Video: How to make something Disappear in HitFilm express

Hey guys, today we're going to be making something disappear. Hope you enjoy the video.
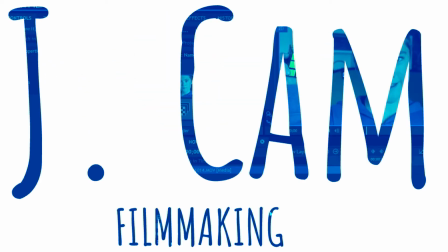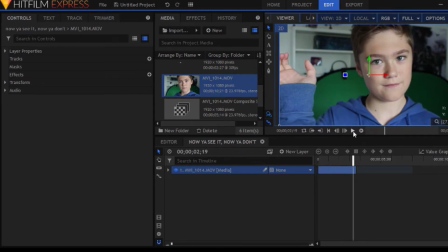[0:13]
Right, so now that we're inside the software, you can see that I actually just dropped the object that we're going to be making disappear. Now, when doing this process, make sure to keep your hand very still, but now we're just going to cut out the part where I actually drop it, so people don't notice that I dropped it. Hopefully they don't notice.
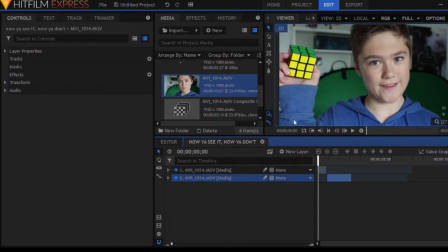[0:33]
Now, the reason we add, like, the effects, the stock footage, is to cover up the fact that it's just a simple cutaway.
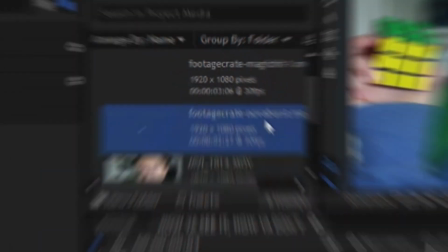[0:41]
So the effects I'm going to be using are all from productiongrade.com, which is probably the best place to get free high quality stock footage.
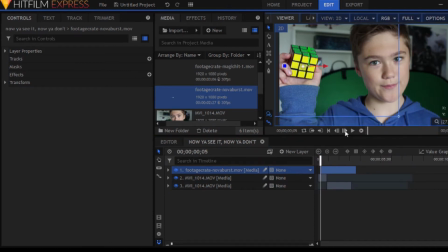[0:49]
So the first effect we're going to be using is Nova Burst, I think it's called. I'm not sure. Anyway, it's a cool looking shockwave, and we're going to be using this to cover up the fact that the Rubik's Cube actually just cuts away.
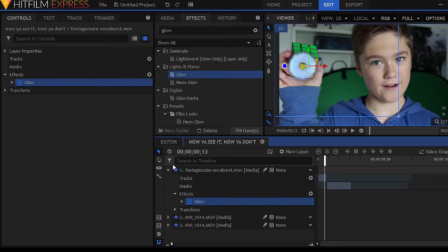[1:03]
We're going to be adding a glow effect just to make it look a little more realistic and also we're going to set that glow effect to add just as an alternative for setting the actual layer to add because if you set the layer to add it looks a little too transparent on this
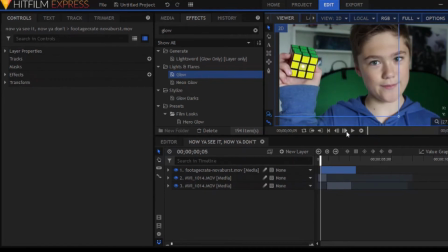[1:18]
effect. So it's looking pretty good and you should probably just play around with the effect until you get what
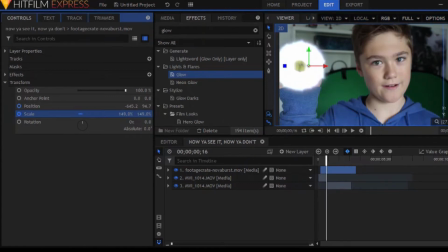[1:24]
it looks realistic for because every effect is different and every scene needs a different, you know, treatment. So just keep playing around with it until you find something that looks good to you.
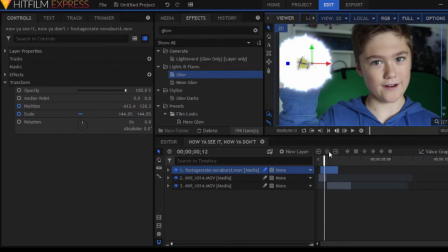[1:37]
I think this is looking pretty good so, um, yeah, so it's time to add in our next effect.
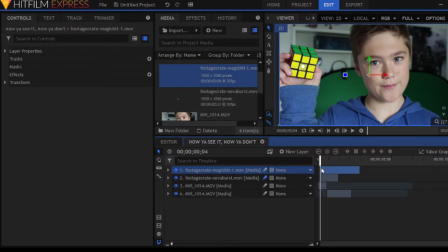[1:49]
So the next effect we're going to be using is called Magic Hit one, I believe.
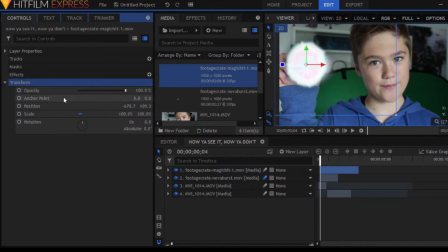[1:56]
And it's a pretty cool looking effect. I like how it goes all misty instead of staying solid.
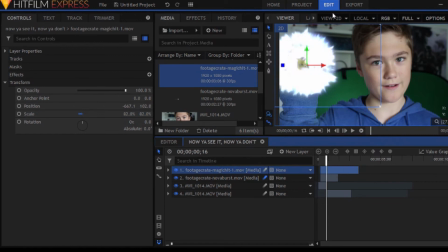[2:04]
Now, you might not even have to add two effects, but I find it useful to do that just so we can fill in the space.
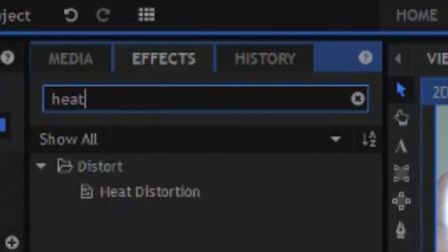[2:13]
Also, it would make this tutorial really short if we just used one effect. Anyway, the next built-in effect of the software is going to heat distortion.
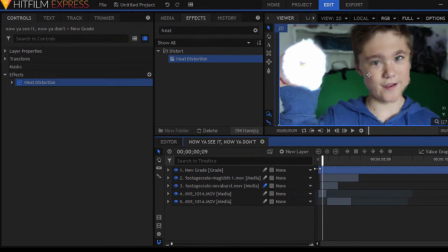[2:24]
We're using this because, well, some sort of blast would usually mess up the lens or whatever. I'm not sure, I'm just using it because it's been used in films. I don't know if any of that junk is real.
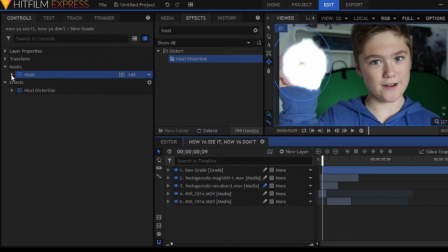[2:40]
Anyway, um, so we're going to be making a mask around the heat distortion effect and the reason we're doing this is so we can enable path for the mask and have it expand so it looks like some sort of cool blast of heat distortion. We're going to have this happen pretty quickly because a slow heat distortion blast
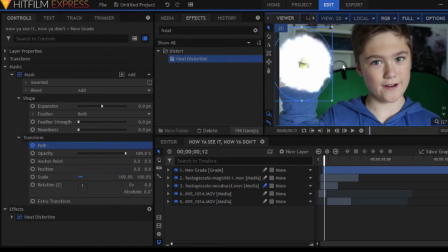[3:00]
might not look the most realistic so I'm going to stick with my gut. My gut's feelings. The thing my... do whatever you feel like.
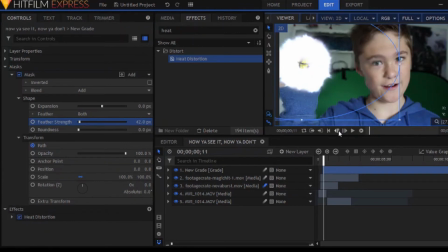[3:15]
Maybe you should mess around with the feather effect to... the feather isn't an effect, it's just there. Maybe you should mess around with the feather just to make it look not so sharp and I think that makes it look a lot better. It makes it look more believable to me. I don't know about you guys. I'm not very good at judging my own effects.
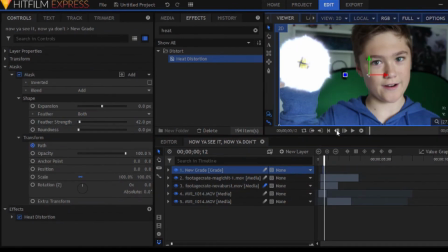[3:35]
So just cut this down as necessary, play it through, look at it, change it, touch it. I don't know what you want to do with it but but it is now there. Unless you delete it. But don't delete it, because I think it's going to look pretty good if you just bear with me for the rest of the tutorial.
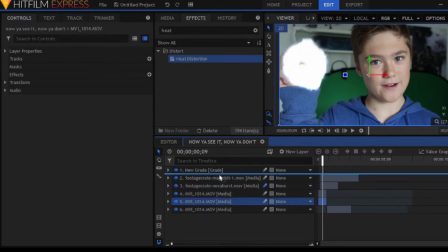[3:52]
Duplicate the footage layer you're currently on, like the original footage layer, and put it below your grade layer.
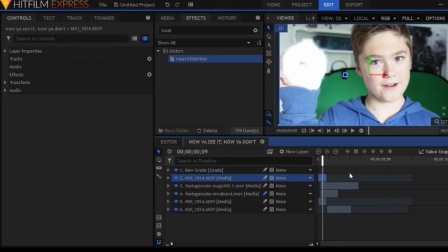[4:00]
Set that to add or screen to make it look, you know, bright.